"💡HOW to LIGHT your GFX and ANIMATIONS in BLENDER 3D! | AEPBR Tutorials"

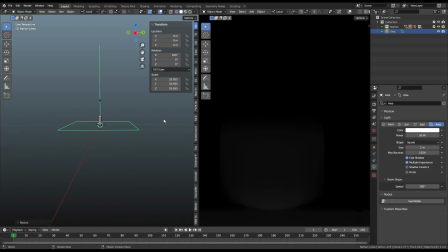Then of course all the way to the top it blends and it goes dark. Right now what I want to do is I want to add a front light. So I just go here, add a front light 90 degrees, snap that, and then go come on Z, there you go.
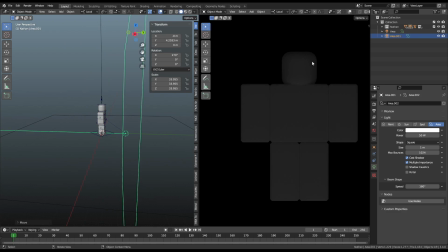And then you get this light. Of course that looks dull. As you can see, it looks pretty bland. It's like flat. It's basically flat. There's like no depth anymore. Like you got a little bit of shadows here, a little bit of shadows there, but that's kind of like how 2D artists shade stuff.
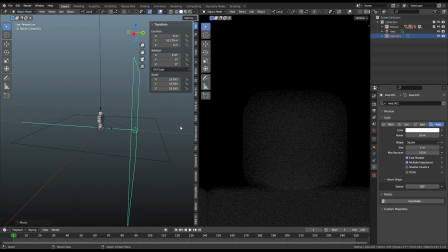It's because this light is pretty big. So we want to change that.
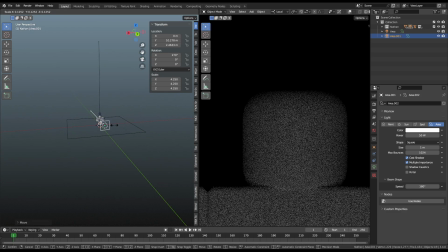So just make it a bit smaller. Not too small, but just a bit smaller.
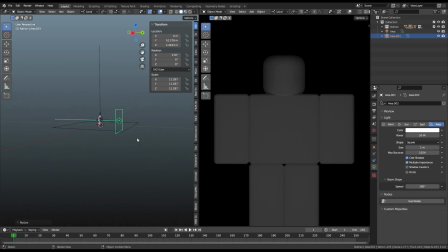And it's best that you do it not front on, unless your camera maybe like is like this.
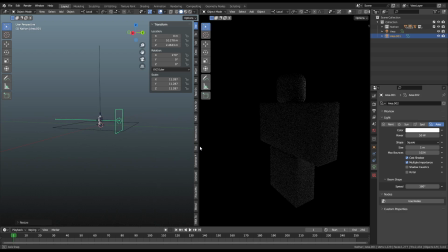That you see like how flat that is. Like this side is a bit more better shaded, right?
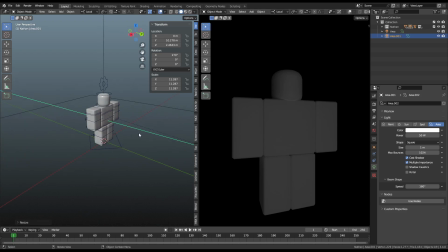This side is just really flat. So try to not position your light like front on. Like try to tilt it a bit, and of course try to make it smaller, maybe less brighter, maybe closer to the character.
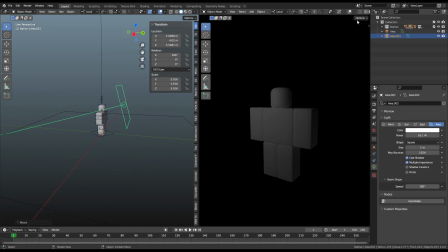Like you can like see like. As you can see, that looks pretty good. That's like pretty basic but good lighting, you know.
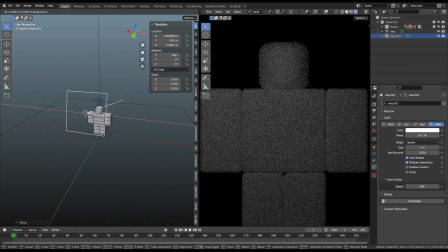So yeah, as you can see right there, recommend moving that more to the character.
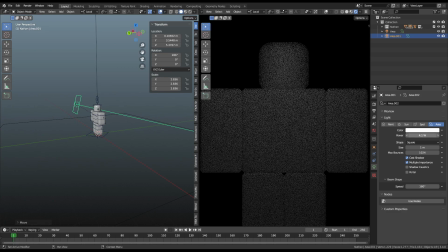Smaller light, less bright maybe. You can see that can kind of change everything up. Let's see. Also, you can have it like to the side, like maybe just like this side.
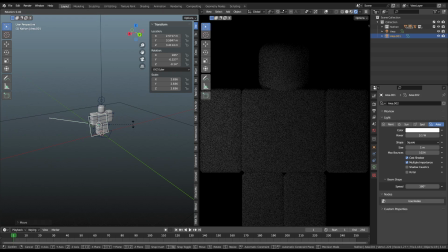I'll do this on global space. I might make it easier. Yeah, you can like, come on, rotate.
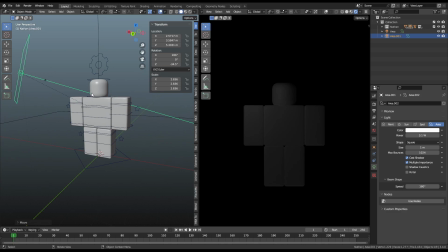There you go. Like maybe I just want the side. You can also use this control to like make it like really work on the character. It's not the best tool, but it kind of helps. So you don't get too much flat lighting.
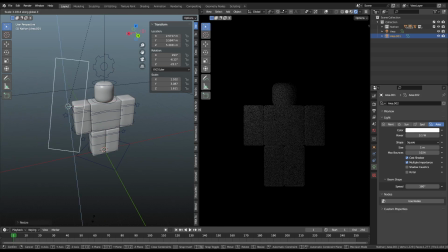Smaller lamps. You can scale on the Z to make it like that, right? Yeah, it all really depends on it. If I make it like really big and then really bright, I can choose like, I can do it like that. And then I can make another lamp positioned like here, for example.
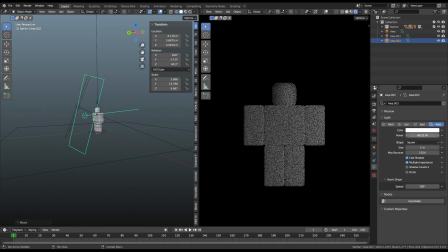Then I can make that brighter, right?
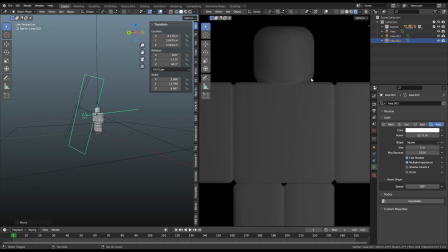So I kind of get like, it's like kind of flat, but it kind of also has depth on it, you know?
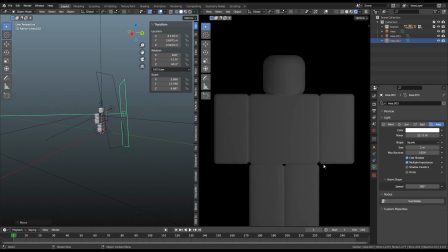So yeah, you have like, here it's a little bit brighter than that, but it's like kind of not noticeable. Like you really need to look close, so I recommend like making this a bit darker, for example, like 1 watt maybe.
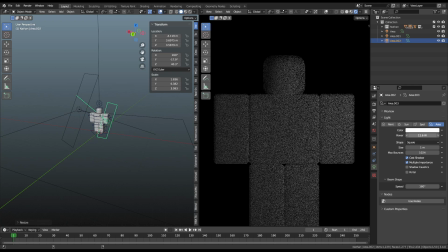Making this maybe a bit smaller, a bit less bright. You don't want to lose too much detail on your character. Maybe like just put it on the side, rotate it like that, like add a gradient that goes from there.
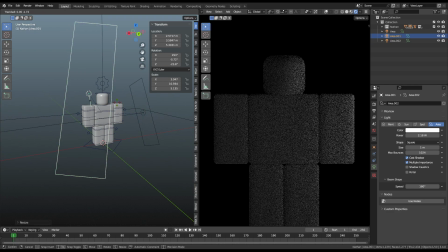Maybe you want to do like make this smaller. It's really, lighting isn't really like follow from a book. It's more like testing stuff out and seeing what looks good, right?
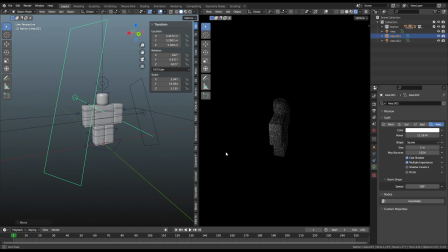Since it can get quite complex. But as you can see, that looks pretty good. Maybe we want this light to be more to the back, all right? And then you can see we don't lose too much detail. And let's try to add a rim light now.
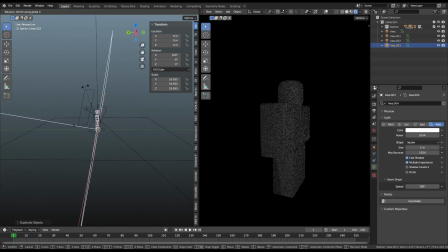So I just copy this huge lamp and then go like 90 degrees, scale this down a bit. There you go. Go here, scale that up. And as you can see, this really changes how your GFX looks.
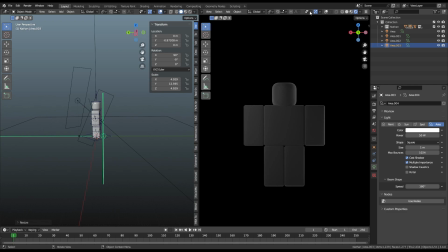So if you check Y, come on, there you go. You can see like it just added more depth. And we never even did anything. We just added a simple lamp. And it just adds that.
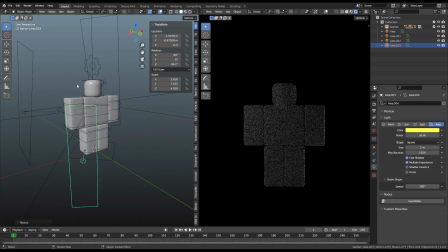You can obviously give this like a color, you know, maybe not make it like a limit to like here, for example.